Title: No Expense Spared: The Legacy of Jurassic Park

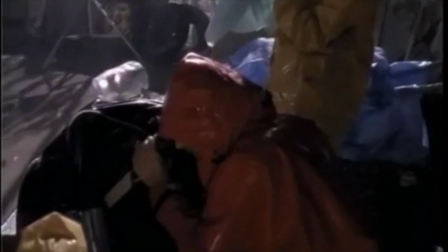(16:46)
But when Spielberg decided to shoot the T-Rex main road attack in the rain, this posed a bit of a problem.
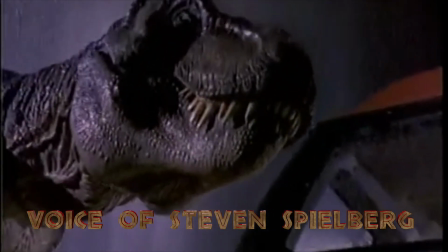(16:55)
Steven Spielberg. Unfortunately, I didn't know you couldn't pour water on the dinosaurs, so I suddenly decided to do the entire main road attack in rain.
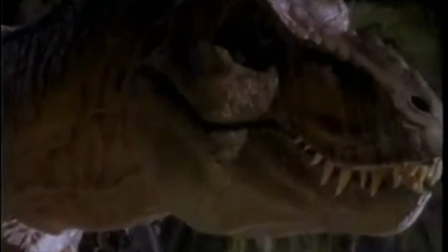(17:03)
And Stan did his funny clearing of his throat. You know, I didn't exactly design these things for water.
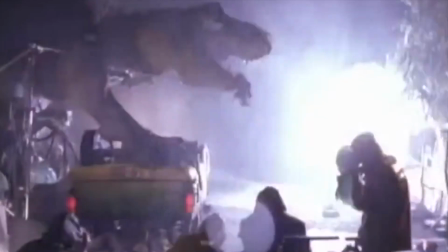(17:10)
I said, well, Stan, what happens if we get them wet? He said, nobody knows. And I don't want to find out.
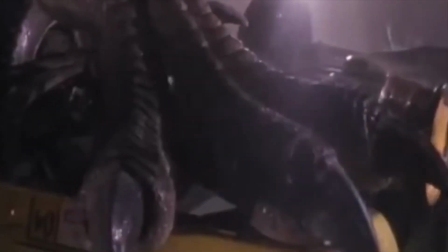(17:16)
And I said, well, Stan, this sequence will be so much better in the rain because we won't see the T-Rex that way. It'll be in the car.
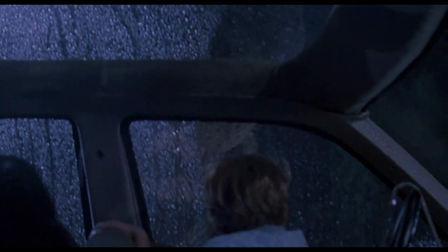(17:22)
There'll be water running down the windows. The T-Rex will look into the window. You'll sort of see him, but you'll also see a lot of rain coming down.
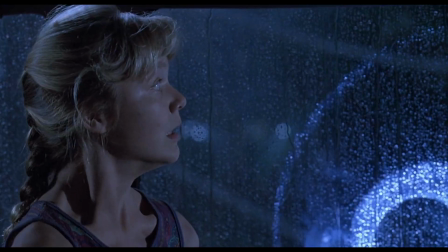(17:28)
We need to do this whole sequence in the rain. And so Stan said, well, look, hey, I'm a gambler.
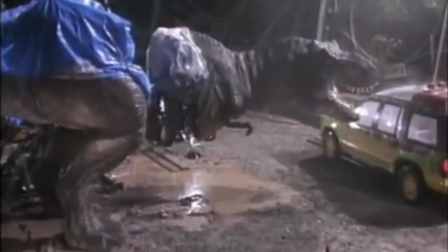(17:34)
Let's try. Live-action dinosaurs creator Stan Winston.
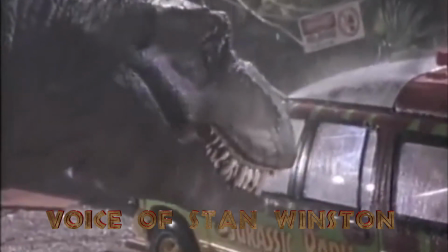(17:40)
As he would get rained on, his skin would soak up water, and his weight would change,
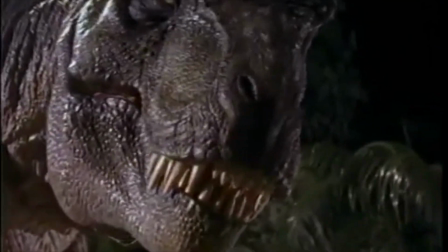(17:46)
and in the middle of the day, he would start having the shakes, and we'd have to dry him down.
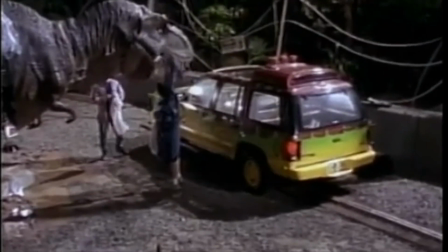(17:51)
Still, the sight of the T-Rex was a sight to behold. Ariana Richards.
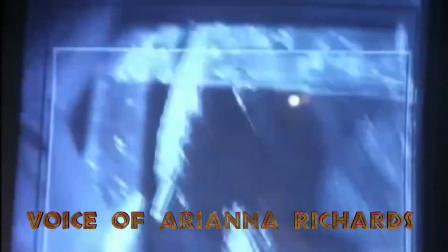(17:56)
Seeing the T-Rex for the first time, wow. I mean, what an impact.
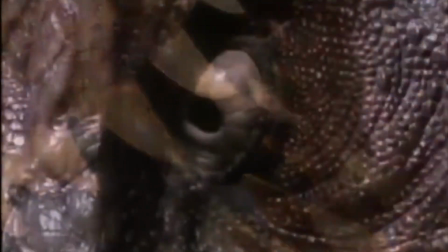(18:02)
The size of the teeth. The way the eyes could move. It was incredible.
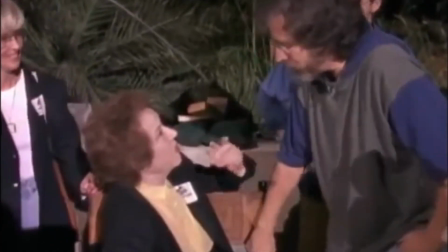(18:10)
even Fay Wray visited the set.
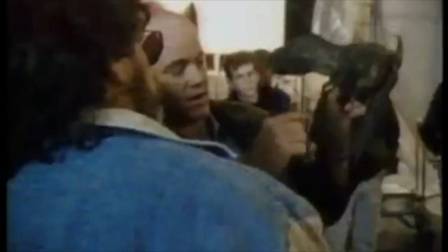(18:14)
The last scene shot for Jurassic Park was the T-Rex rescue in the foyer of the visitor center.
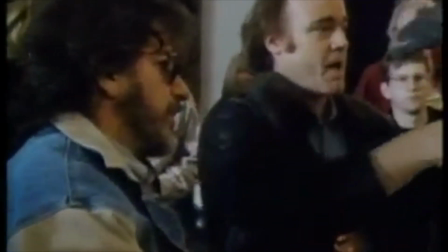(18:23)
Fearing of disappointing the audience Spielberg came up with the ending after the success of the
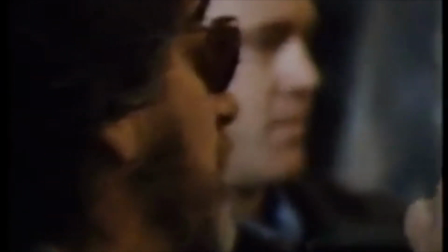(18:29)
main road attack but this time all the dinosaur effects would be accomplished with CGI.
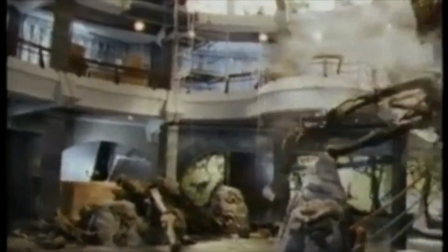(18:37)
On November of 1992, Principal Photography on Jurassic Park wrapped, 12 days ahead of schedule.
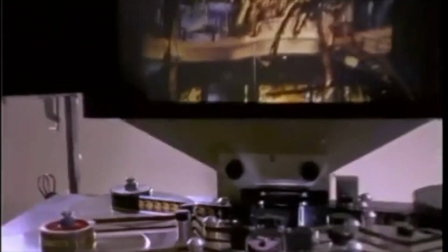(18:58)
Within a few days of wrapping Principal Photography,
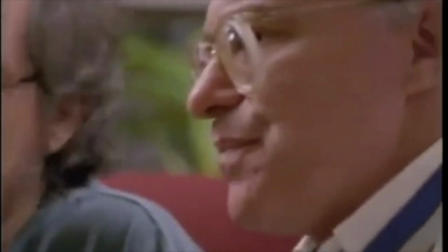(19:02)
Spielberg and Michael Kahn, his editor since Close Encounters of the Third Kind, had a rough cut assembled.
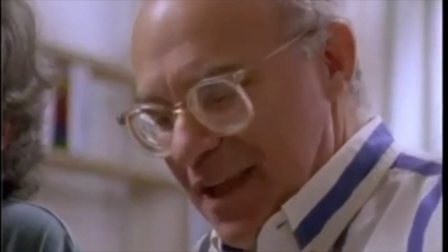(19:09)
Once Spielberg was satisfied with the print, he locked the print, turned it over to ILM,
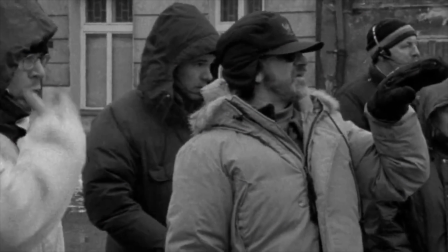(19:15)
and immediately departed for Poland to begin production on Schindler's List.
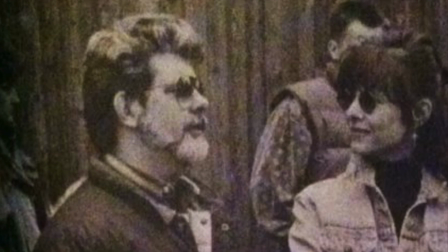(19:22)
The post-production on Jurassic Park would be supervised by George Lucas.
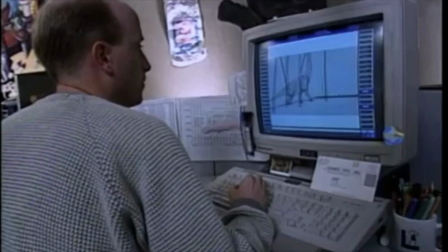(19:28)
Now, the film has 63 shots requiring the use of CGI,
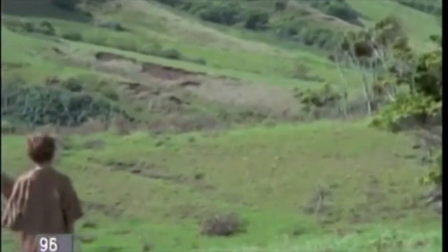(19:34)
with six minutes of CGI in a 120-minute film,
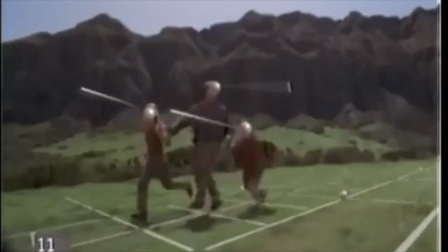(19:40)
a relatively small amount of shots for such an ambitious production.
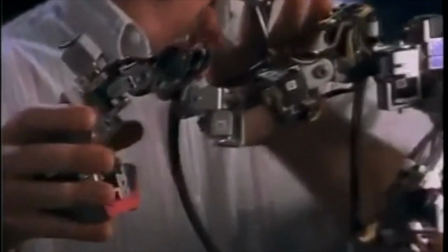(19:45)
Phil Tippett's team even came up with a piece of equipment called the Dinosaur Input Device,
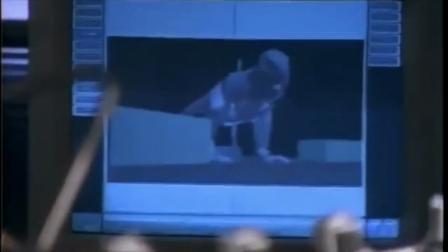(19:51)
which fed information into computers to allow Tippett's
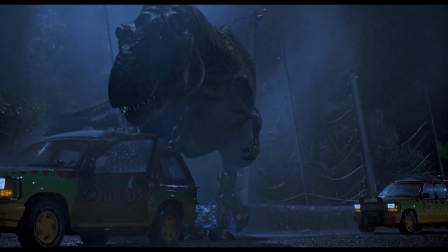(19:56)
team of stop-motion animators to animate them like you would a stop-motion puppet,
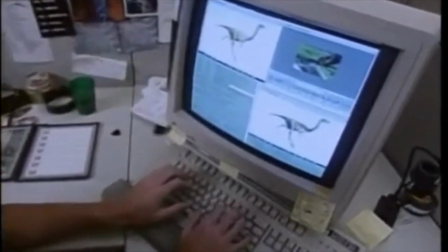(20:01)
as opposed to using a keyboard and mouse.
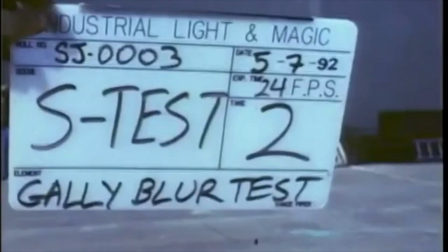(20:06)
They even took mime classes to understand movement, or even act out scenes and photograph them to use as a guide.
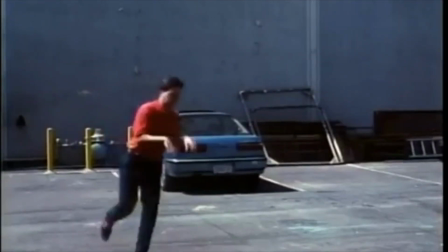(20:15)
The effects team even looked at animal footage.